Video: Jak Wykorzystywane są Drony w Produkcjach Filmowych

Jak dotąd w historii kina mieliśmy wiele spektakularnych momentów, kiedy technologia wkraczała i od razu odgrywała główną rolę. Tak między innymi stało się również z dronami. Do czasu wejścia na stałe dronów na plan filmowy wykorzystywane były głównie helikoptery właśnie do kręcenia tego typu scen z powietrza. Wiadomo jak helikoptery, przede wszystkim bardzo duży budżet, wymagają niesamowitego budżetu. Druga sprawa, że jednak helikoptery umożliwiają ujęcia z daleka, nie są w stanie nam umożliwić bezpośrednich ujęć na naszego głównego bohatera czy na nasz obiekt z bliska. Nie mają takiej elastyczności. Muszą mieć bardzo dużo miejsca, też nie wszędzie są w stanie polecieć. I właśnie wejście dronów na rynek kinematografii, zawodowej kinematografii, zrewolucjonizował zupełnie ujęcia powietrzne. I już po wejściu dronów właściwie to tylko fantazja i możliwości operatorów właśnie samych dronów i kamer umożliwiły niesamowite ujęcia.
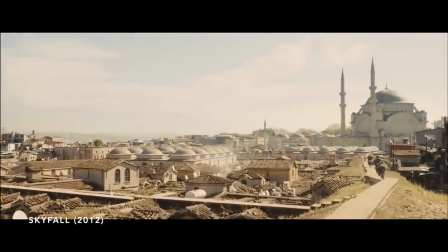(1:12)
W 2012 roku ukazał się kolejny odcinek Bonda, mianowicie Skyfall,
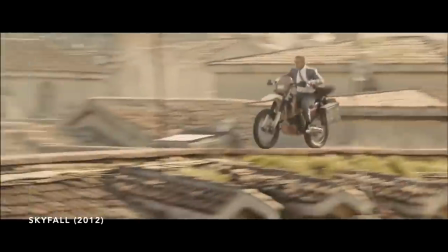(1:18)
i od razu wszedł na pierwsze strony gazet, na czołówki wszystkich newsów,
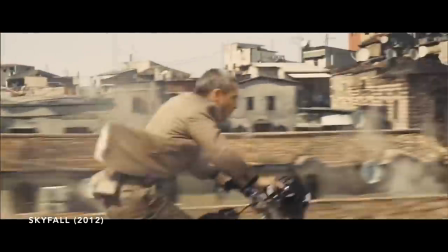(1:24)
a scena pościgu motocyklowego po dachach Istanbulu przeszła do właśnie legend światowej kinematografii.
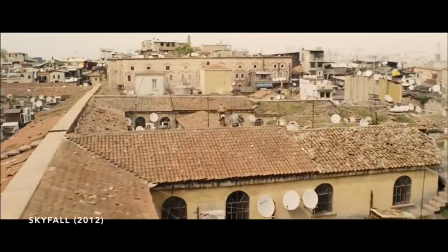(1:33)
Dzięki wykorzystaniu drona przy kręceniu tych scen mieliśmy okazję zobaczyć z perspektywy, w jakim miejscu rozgrywa się akcja,
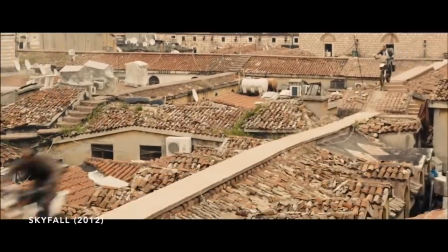(1:42)
ale też mieć bezpośrednie spojrzenie, bezpośredni przegląd tego, co się dzieje właśnie u naszego głównego bohatera.
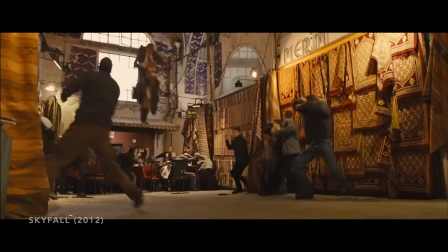(1:49)
Drugim spektakularnym przykładem wykorzystania dronów w kinematografii to Jurassic Park i na pewno fantastyczna scena lotu pterodaktyla.
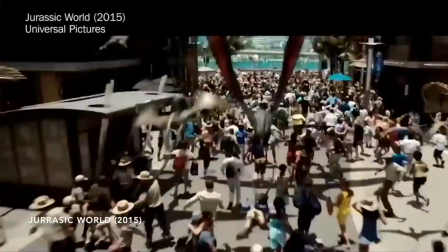(1:59)
Wiadomo, w tym momencie mamy możliwość pokazania dokładnie perspektywy
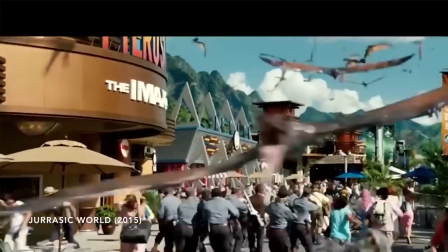(2:03)
z punktu widzenia okiem naszego dinozaura i każdy może się tak poczuć. Słuchajcie, na pewno drony wykorzystywane w profesjonalnej kinematografii, światowym kinie, to są drony, które kosztują 500 000 złotych i więcej. Same kamery są warte kilkaset tysięcy złotych. Do tego oktokopter i cały komplet plus wyszkolona załoga, ubezpieczenia i tak dalej. Więc są to maksymalne nakłady na produkcję. Jednocześnie te czasy lotu są niewielkie, więc tutaj jeszcze jest, myślę, dużo do zrobienia i jeszcze jesteśmy w stanie wiele ciekawych momentów prześledzić.
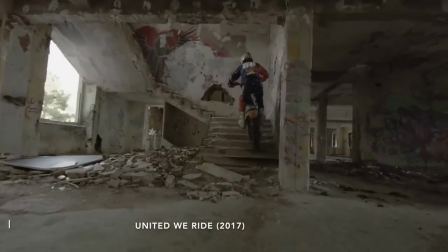(2:41)
W wielu filmach, kiedy oglądamy akcje, kiedy oglądamy ujęcia i nie zwracamy uwagi na to,
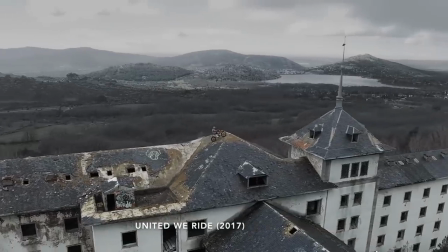(2:47)
w jaki sposób mogły być nakręcone, właśnie nie mamy tej świadomości.
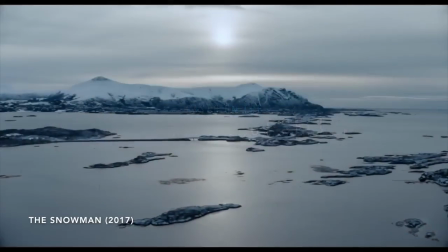(2:51)
Dopiero później, po wielu powtórkach, jesteśmy w stanie mniej więcej ogarnąć, w jaki sposób nagrano te sceny.
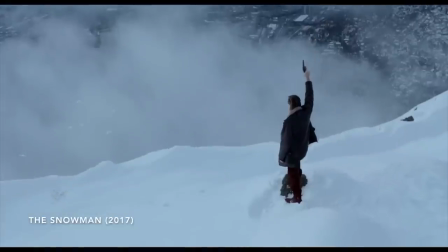(2:58)
I podobnie było na przykład w Grze o Tron.
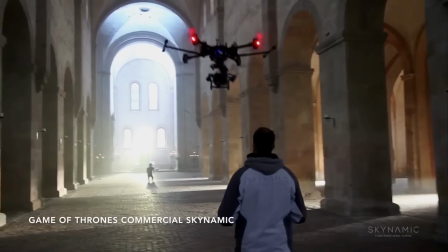(3:00)
Zwróćcie uwagę, tamta scena jest zupełnie inna, dlatego że nie mamy takich pełnych powietrznych ujęć z dużą perspektywą.
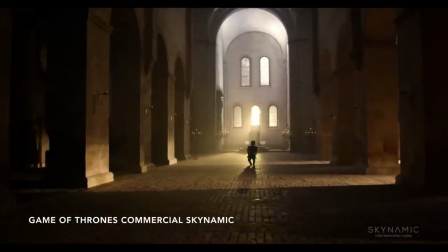(3:07)
Bardziej jesteśmy pod arkadami, jesteśmy w, można powiedzieć, w bryle pomieszczenia, ten przelot znajdujemy się.
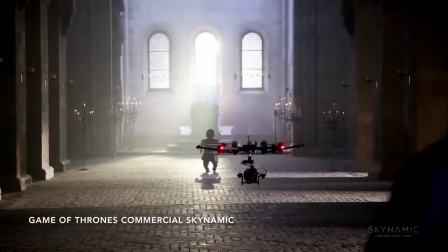(3:13)
I właśnie to, że wykorzystano w tej scenie oktokopter, naprawdę niesamowite wrażenie robi.
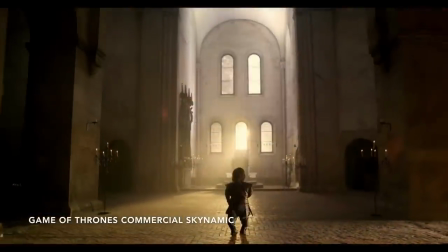(3:18)
Dlatego, że jesteśmy blisko głównego charakteru, jednocześnie jesteśmy dość daleko i pokazujemy akcję z perspektywy.
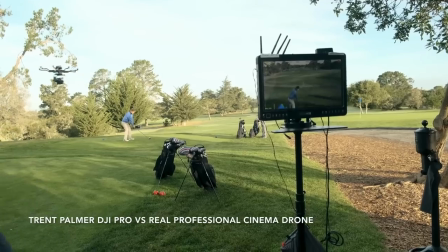(3:25)
W kinie możemy spotkać też niesamowite sceny, które są kręcone nie tylko kamerami za 500 000 złotych,
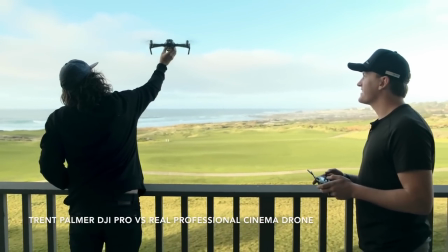(3:32)
nie tylko jest to Arri Alexa i nie tylko są to oktokoptery.
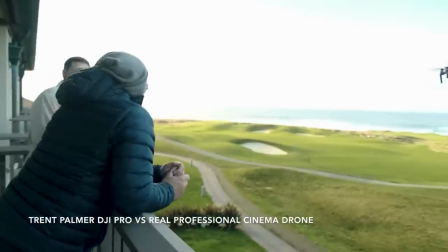(3:36)
Jak spojrzycie, czasami te sceny są kręcone małymi dronami, dlatego że nie sposób jest przelecieć oktokopterem,
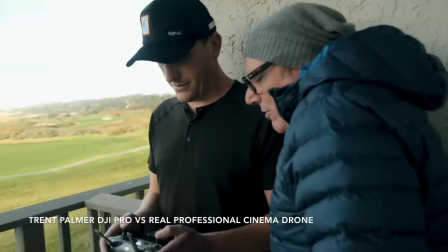(3:43)
potężnym oktokopterem właśnie przez niewielkie przestrzenie.
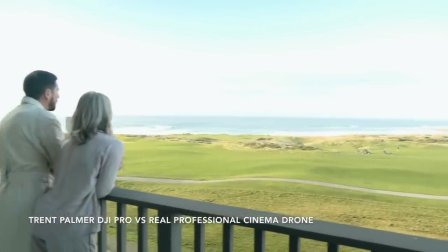(3:47)
I tutaj chciałem pokazać niesamowity przykład, a mianowicie wykorzystanie drona w przypadku ujęć do filmu Underground.
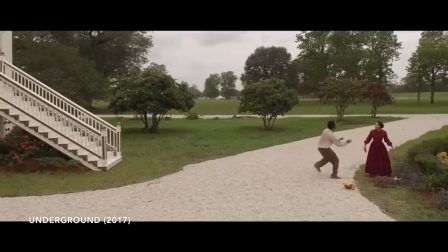(3:55)
Underground sezon 2017, tam mamy taką scenę niesamowitą, kiedy nasza bohaterka dowiaduje się,
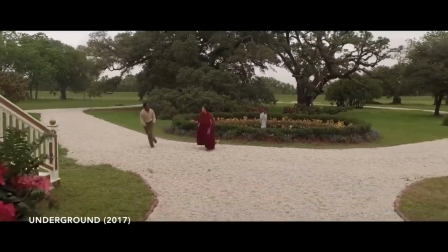(4:01)
otrzymuje wiadomość i przemieszcza się bezpośrednio,
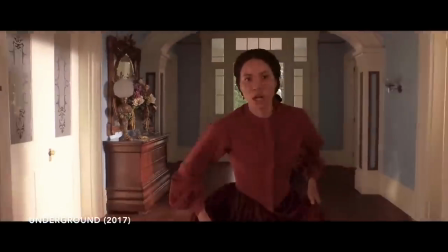(4:04)
widać, że nabiera nas rozpędu, sprawa niecierpiąca zwłoki, pędzi przez budynek, wybiega z budynku, skręca na prawo.